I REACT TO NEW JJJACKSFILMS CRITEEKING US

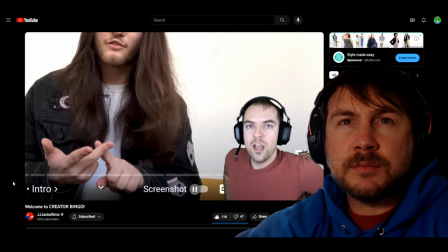[4:04]
is such a smart move like unironically i'm not doing a bit that's such a smart like way to get everyone to like lean in release on the 9th of october
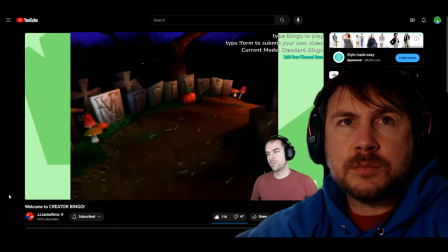[4:11]
1998 on the playstation i love this game was a classic i love this perfect you don't spend too much time you don't spend too much time talking uh at the camera you go right into uh graphics you go right into gameplay you got a little background
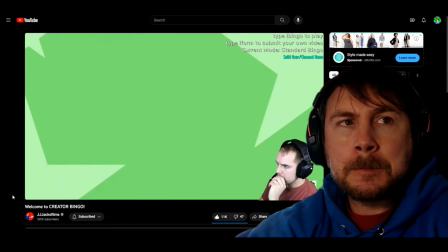[4:26]
this little green background very very nice the game stars a knight named i agree with him here yeah he gets right into the nitty-gritty,
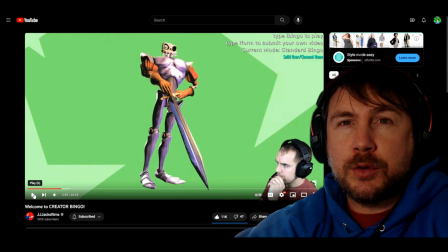[4:34]
and that's what people want to hear. They just want to hear you talking about the game right away, you know?
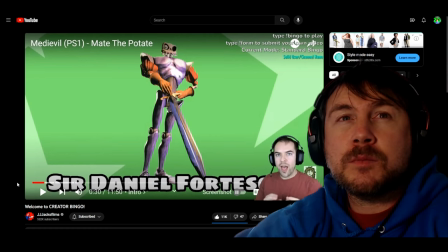[4:39]
A lot of effort, a lot of like little efforts go a long way, right?
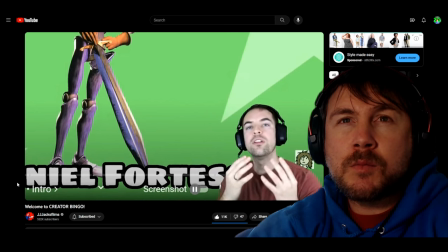[4:44]
You're like crafting this review. Clearly you have a lot to say about this game and your passion shows.
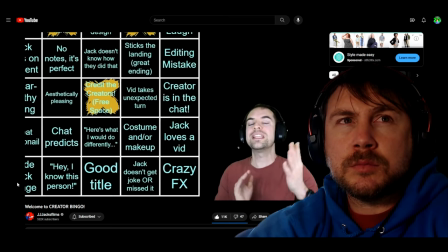[4:51]
So let's go to our bingo cards. I'm going to give you good pacing because you knew exactly when to cut away from you and go straight into the gameplay. I'm going to give you sound design because everything's well balanced and you knew when to insert music you knew how to like put it behind you and it helps with
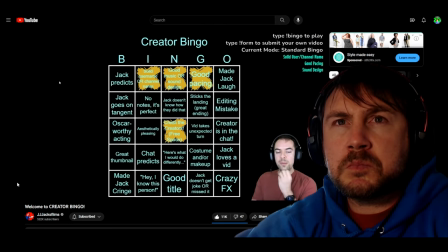[5:05]
the general pacing of the video oh oh oh now people are saying editing goes hard let's watch like a few more seconds maybe a minute or so more of this video to see how hard the editing does or does not go the creator is in the chat go
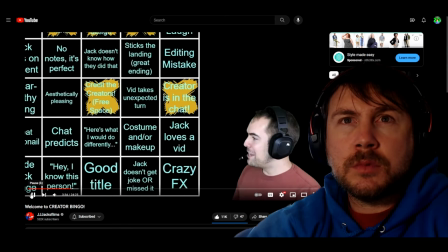[5:21]
ahead mark creator is in the chat on your bingo cards if creator is in the chat that's good yeah i usually stay in the chat sometimes times too. Just talking to people like you guys talk, like in the comment section, yeah, in the chat section. If you have it, and apparently chat loves your video, dude, even though it's been two seconds.
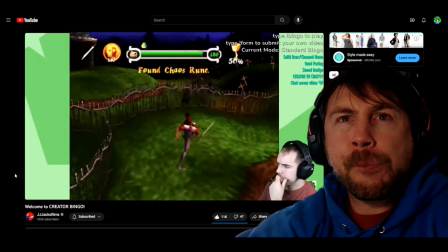[5:39]
Judas, I don't have chat loves the video, but you might.
I genuinely think I've played through this game more times than I've committed murder.
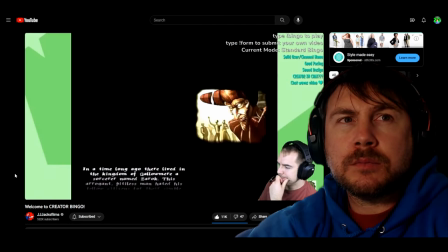[5:45] There's no proof that it was me. The game opens up and tells you all about the lies and- This is very cute.
It's very good, and I would absolutely watch the whole thing. It's no proof it's me with a knife in his hand.
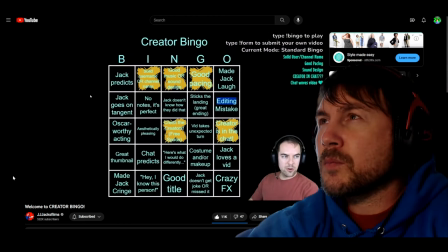[5:55]
That's a nice touch. I like that. Yeah. In my own time. Yeah. I don't know if editing goes hard for you, Mike. Oh, people, you know what?
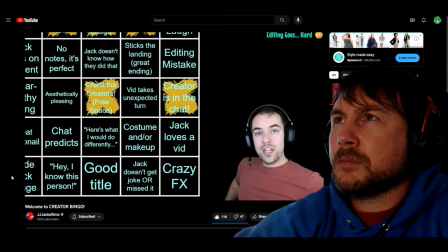[6:01]
Chat is screaming at me to add well-written. It is. You touch upon the pun in the title.
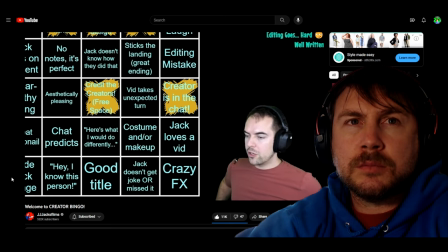[6:06]
You have this recurring bit where you're a criminal. So let's go ahead and add well-written.
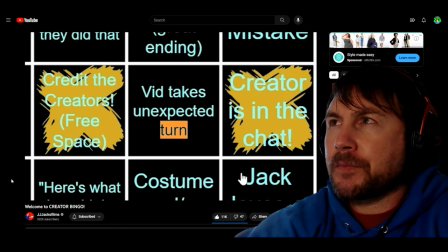[6:13]
Judas, I don't have any of these spaces. And you know what? Unexpected turn because of the whole side plot with a bag of bones.
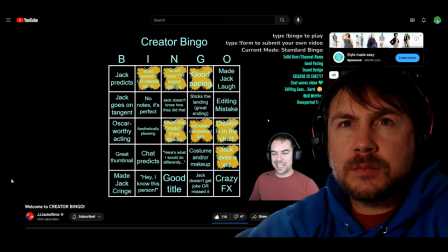[6:20]
Jack loves the video. I do. I do like this video a lot because it's moving along at a very good pace and I'm into it
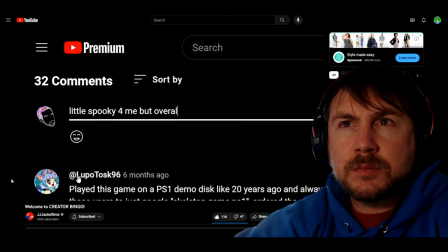[6:26]
a little spooky for me but overall cute hey if you want to mate the potato click the link in the description below I'm so so far Nate the potato um I'll give him a
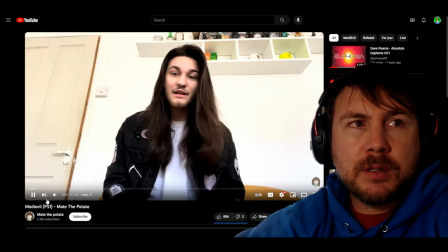[6:40]
subscribe he's pretty it's me right yep that's a like and subscribe yep he's a pretty good one so far let's listen to some more though 98 on
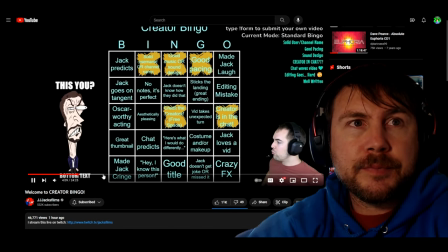[6:50]
the playstation i love an ad well rich i also think it's aesthetically pleasing i'm very tempted to oh we skipped one brave brave volunteer from snail
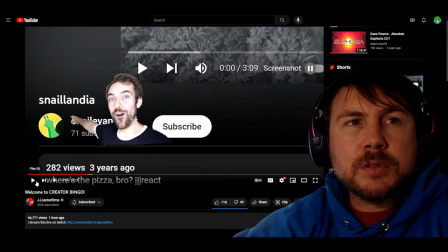[7:00]
evangelist with their so this is snail evangelist with 71 subscribers video snail landia but you know me i do like to judge a book by its
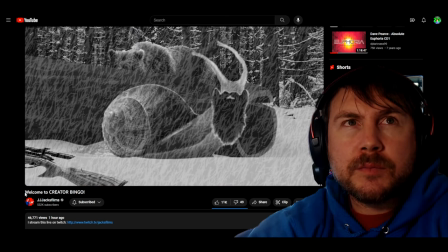[7:09]
cover what in the world are we looking at here so it's a snail with a beard
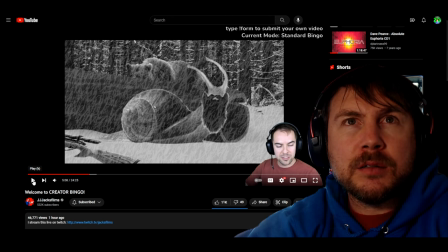[7:13]
snail beard bear gun it's very confusing uh bear behind the snail uh tree behind the the snail and we have that's probably why he has 71 subscribers like uh we have a png file of
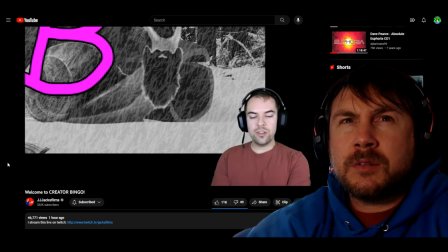[7:27]
a rifle here i'm gonna give this thumbnail a b plus it seems like you're trying to establish your own lore and that i don't think it's a b plus at all i think that's more like a d that is that is really hard to identify like to figure out what is going on really that's ambitious and
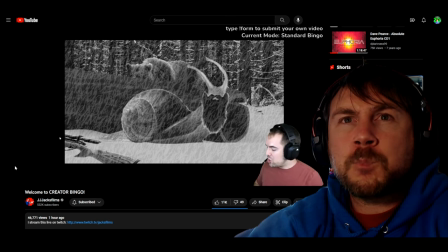[7:43]
i think we should applaud that shut up creator is in the chat shut the front door mark creator in the chat and i hope you
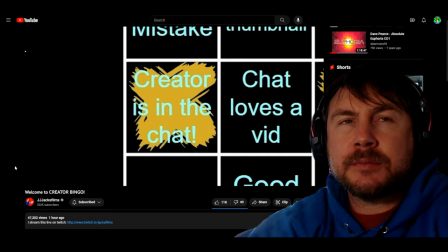[7:50]
guys do too
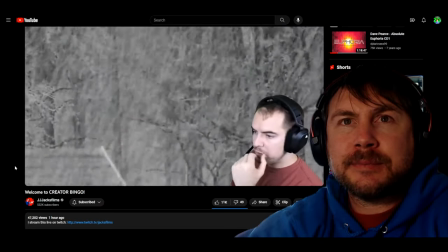[7:54]
good use of music suspenseful